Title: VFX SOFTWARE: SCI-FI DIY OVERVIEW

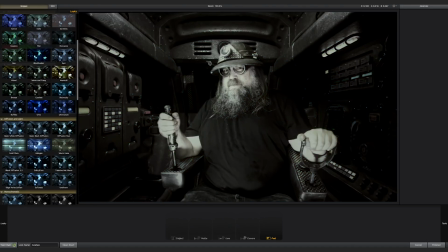743s
So there's always sort of basic looks, and they're very, very stylized.
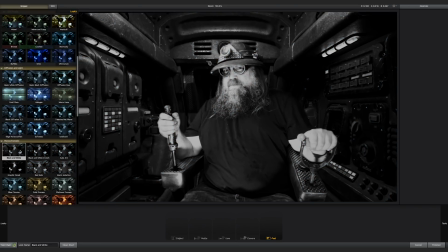752s
And that's what I want, because I'm comping together all these fake elements.
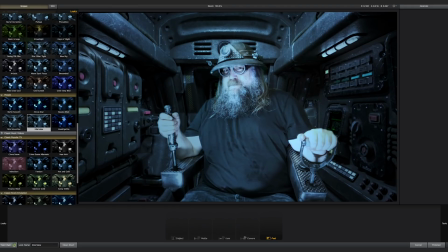758s
I'm trying to create sort of a heightened reality, if you will.
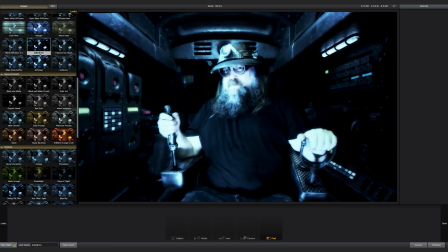763s
And this just really helps me to get there, right?
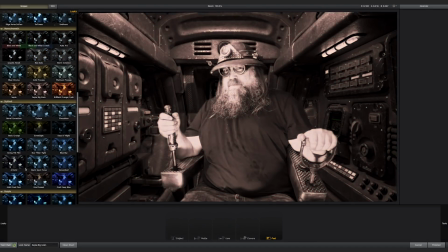768s
So it's like already pretty good, right?
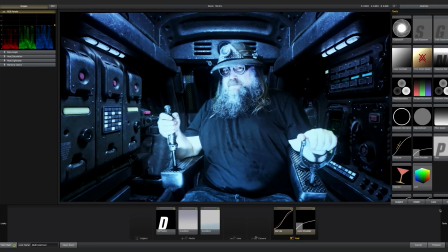773s
So something like that. So what I do, I always pretty much do the same thing.
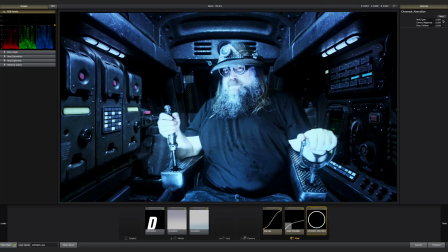779s
I get the chromatic apparition, and what that do is that gives you that separation, right? That almost 3D look. So I'll add a little bit of that, and so already we're blurring the edges, right?
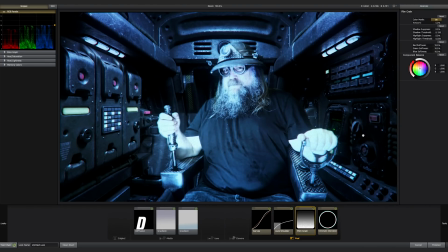792s
And then I'll add some film grain. Grain is always good, again, so I'm blurring edges, because we have edges of my image and images in the background.
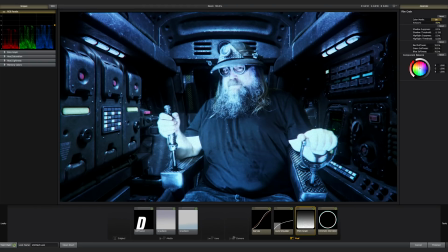807s
So by just putting a little bit of grain, it blends everything together, right?
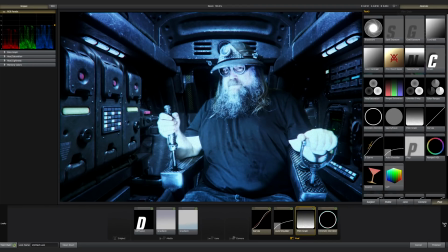813s
And then from there, then,
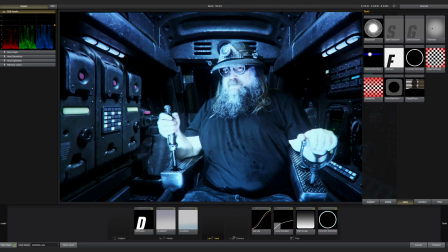817s
if you want, you can add like a vignette, or, you can add a flare.
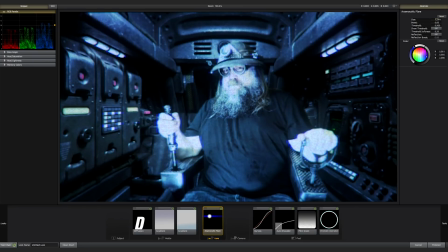826s
Just these little things that just add life to it.
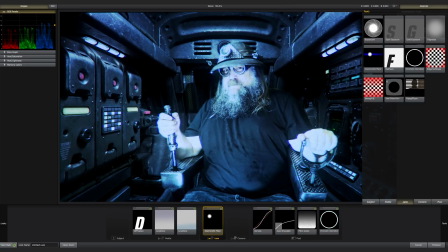832s
And some people like the softened edges.
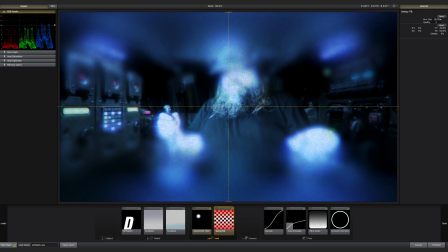838s
Sometimes maybe I'll do that. Right, and then you see the difference.
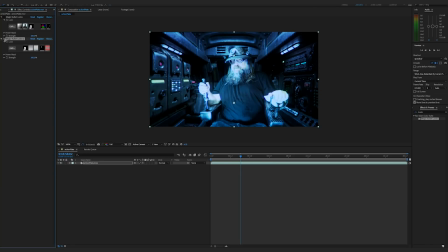844s
And that one I just created for you, but it's gonna blend everything together.
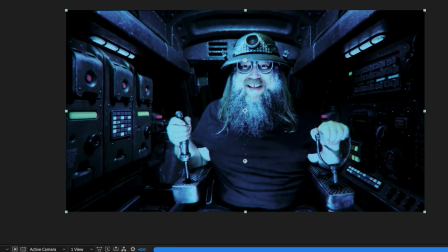849s
This is the one that I went with. Right, so now everything's unified. It's all about steps, it's all about layers. And then the last thing I do, I bring it back into Premiere.
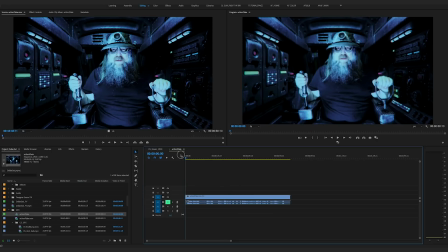863s
So we bring it in to Premiere, into our editing program. And the one final thing for me, right, we have everything comped together, but it's still, to me, it's dead, right?
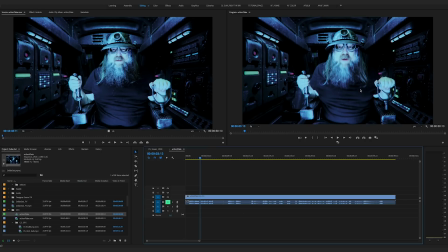876s
That background is dead. But we wanted everything not moving so that we could stitch it all together.
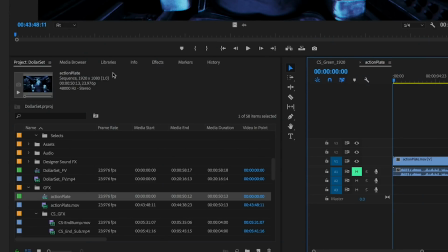884s
So now that it's all stitched together, the final thing that I want to do is I have these presets. You could do it by hand. You could do it in After Effects with some expressions, but I'll link to these presets.
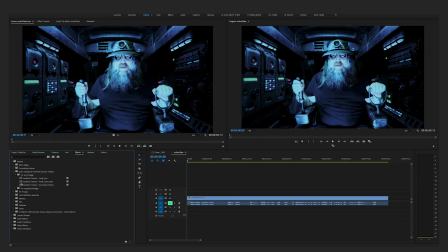897s
And then what I'll do is I add a fake camera shake, right? So now
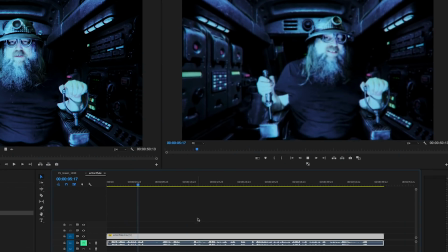908s
it again distracts the eye. So there that is. Here it is without that. Right? So we're watching this. Just sort of scrutinize it. You could, all right, maybe right there. That doesn't look real when you're really looking at it.
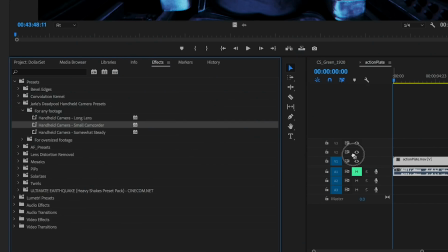928s
But then we add the camera shake.
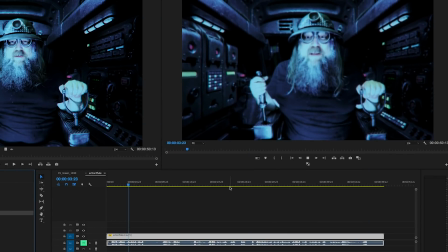932s
And see, it's harder to really bear down on it and be like, hey, what's going on in the background? Because it's all moving. And again, this is misdirection. It's smoke and mirrors. And then what I did with this one, which what I'll share with you, is I found these
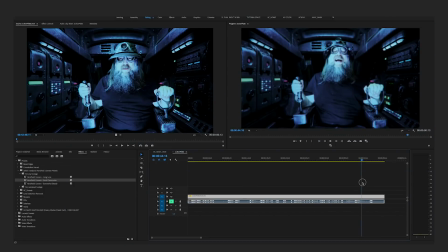950s
earthquake presets that were pretty cool. So there, when I really bear down on it, right? I'm gonna cut that.
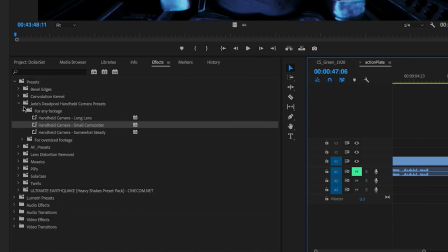961s
Then I found these other ultimate earthquake.
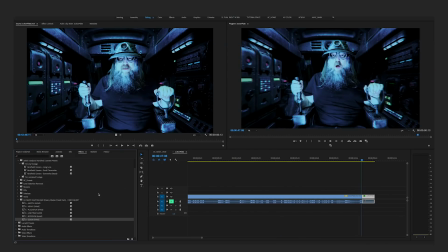969s
So this one has the zoom shake and then the lightning shake.
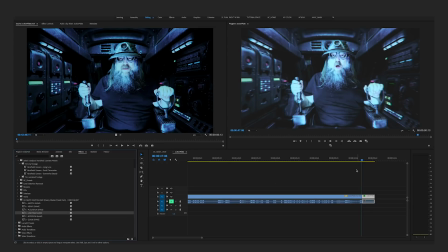975s
All right, so watch what that one does.
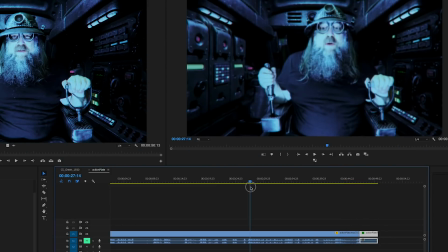981s
So that's pretty cool.
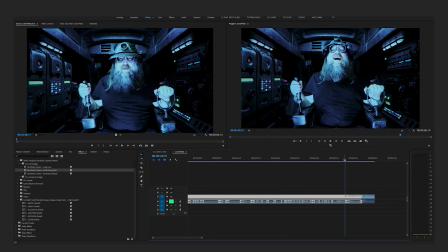982s
So this has just the regular shake, and then this.